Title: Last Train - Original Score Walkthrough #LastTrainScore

Hello everyone! Today I'm taking you on a deep dive into something I've been so excited to share, my original score for the Last Train film scoring competition. In this walkthrough we will talk about everything from how I used certain instruments to create suspense to the emotional cues that help tell the story. Whether you're a music enthusiast, a fellow composer or just curious about what goes on behind the scenes of film scoring, there might be something here for you. So, grab your headphones, turn up the volume, let's board the Last Train together. Ready? Alright, let's get started.
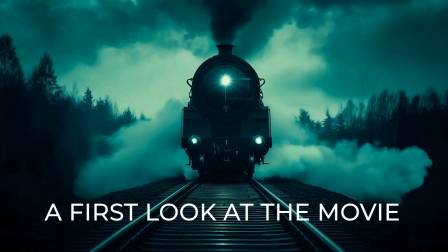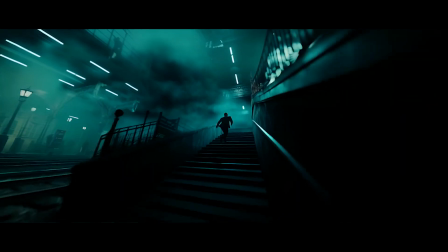[0:49]
Let's start by taking a first look at the movie. I just jot down whatever comes to mind.
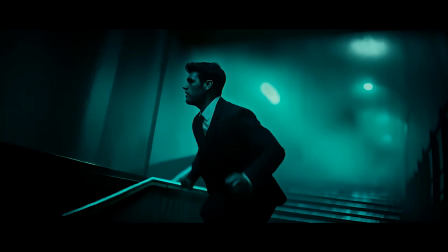[0:55] Speed. We rush through our lives. Time slips away.
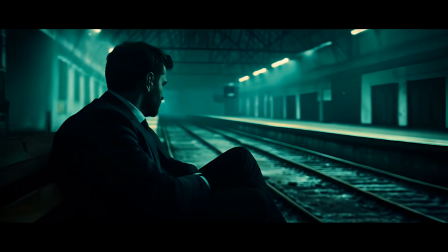[1:00] Sometimes life slows us down, makes us think, makes us rethink, confuses us.
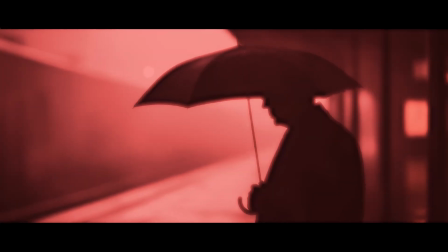[1:07] Memories pass us by. Unpredictable. Unordered.
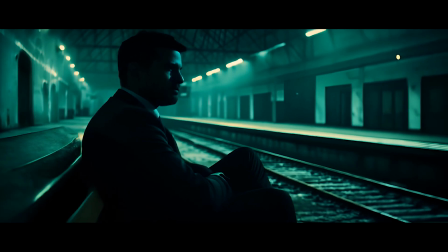[1:16] Unclassifiable. Hello? Is anyone there? Life sometimes makes us offers.
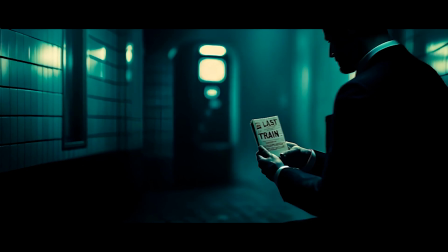[1:22] When do we know whether we should accept them or not? You missed it.
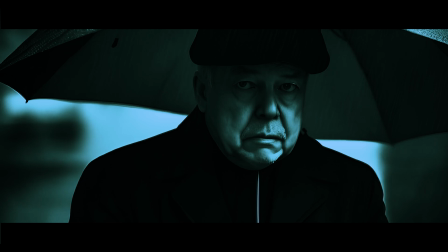[1:27] Once again. Who are you? Just someone who made the same mistake.
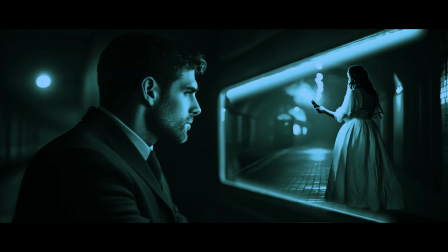[1:33] But there's still time for you. You can only live life forward.
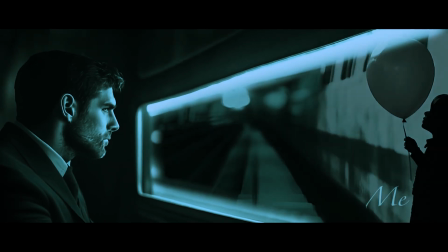[1:39] But you can only understand life looking back. What did I miss?
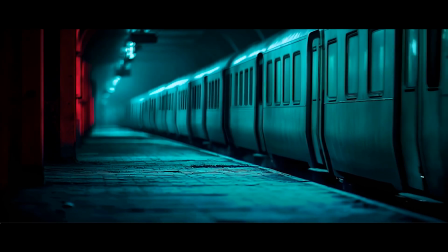[1:48] There's always a last train.
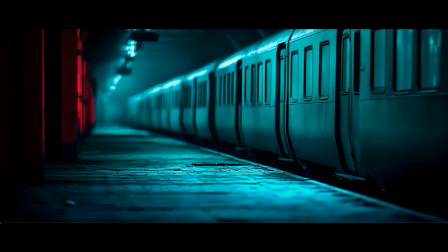[1:53] The only question is whether you get on.
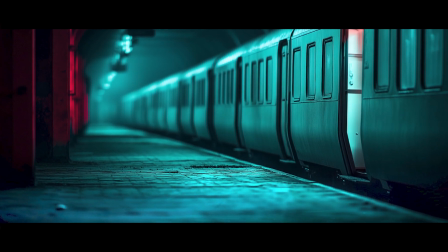[2:01] Get on. Get on. Get on.
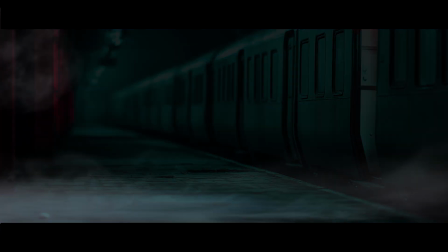[2:08]
That was emotional. Now it's getting musical.
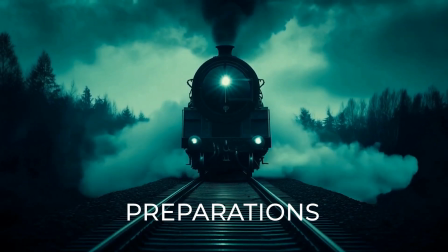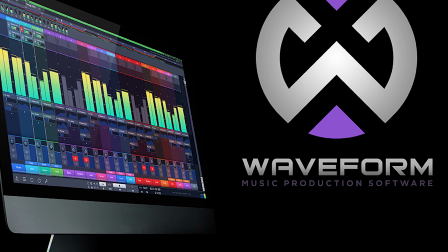[2:17]
First of all, I opened Waveform 3, the digital audio workstation from Tracktion that I used to create the score.
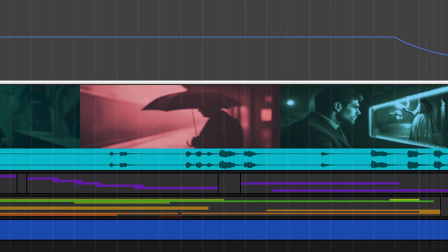[2:25]
Once the project was open, I imported the movie file directly into the timeline.
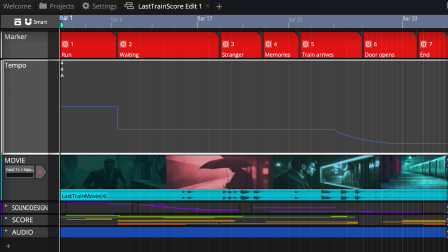[2:31]
Next, I started by setting markers at key moments in the film. These markers are like my guideposts, helping me structure the score and stay aligned with the story. Once the markers were set, I moved on to creating a tempo map.
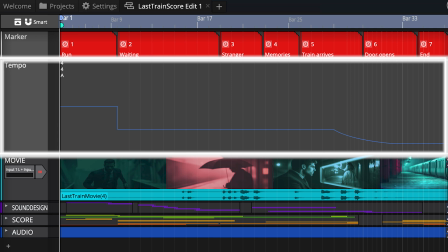[2:46]
For the fast-paced action in the intro scene, a tempo of 160 beats per minute felt just right. It captured the intensity and urgency of the visuals perfectly.
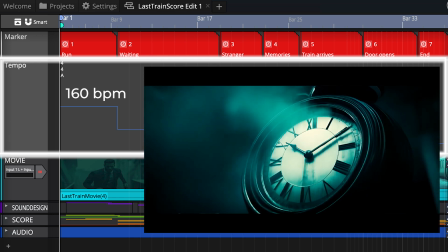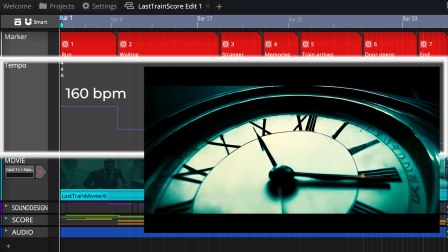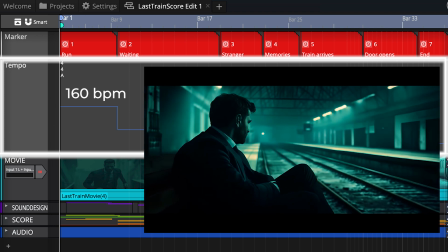[3:11]
From bar 10, the mood shifts to one of thoughtfulness, driven by memories.
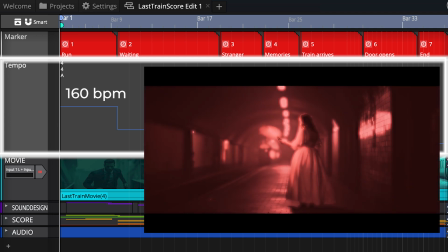[3:16]
Here I brought the tempo down to 91 beats per minute.
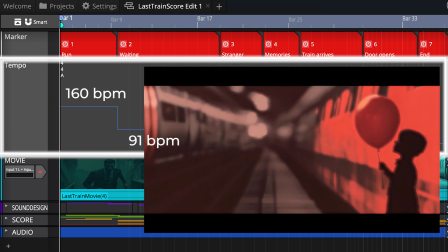[3:20]
This slower pace allowed the music to breathe and supported the reflective tone of the scene beautifully.
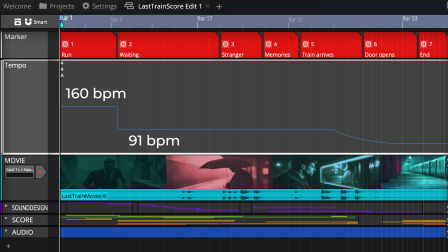[3:29]
Later, as the train arrives, around the middle of part 5, and begins to slow down, the tempo decreases even further.
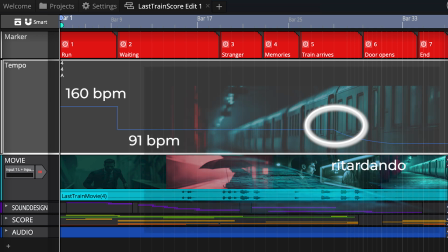[3:36]
This subtle adjustment mirrors the train's deceleration and helps bring the story to a gentle, poignant resolution. Using tempo changes like this is a great way to keep the score dynamically connected to the narrative and movement on screen.
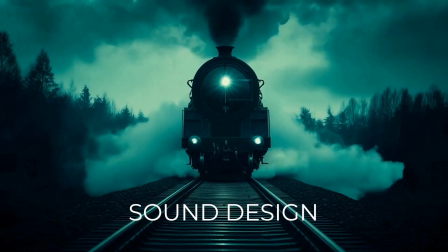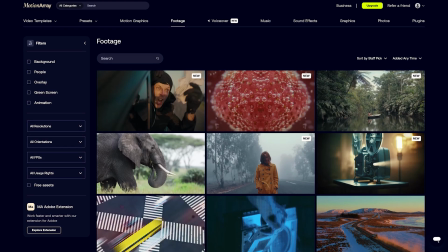[3:58]
For sound design in this project, I turned to Motion Array.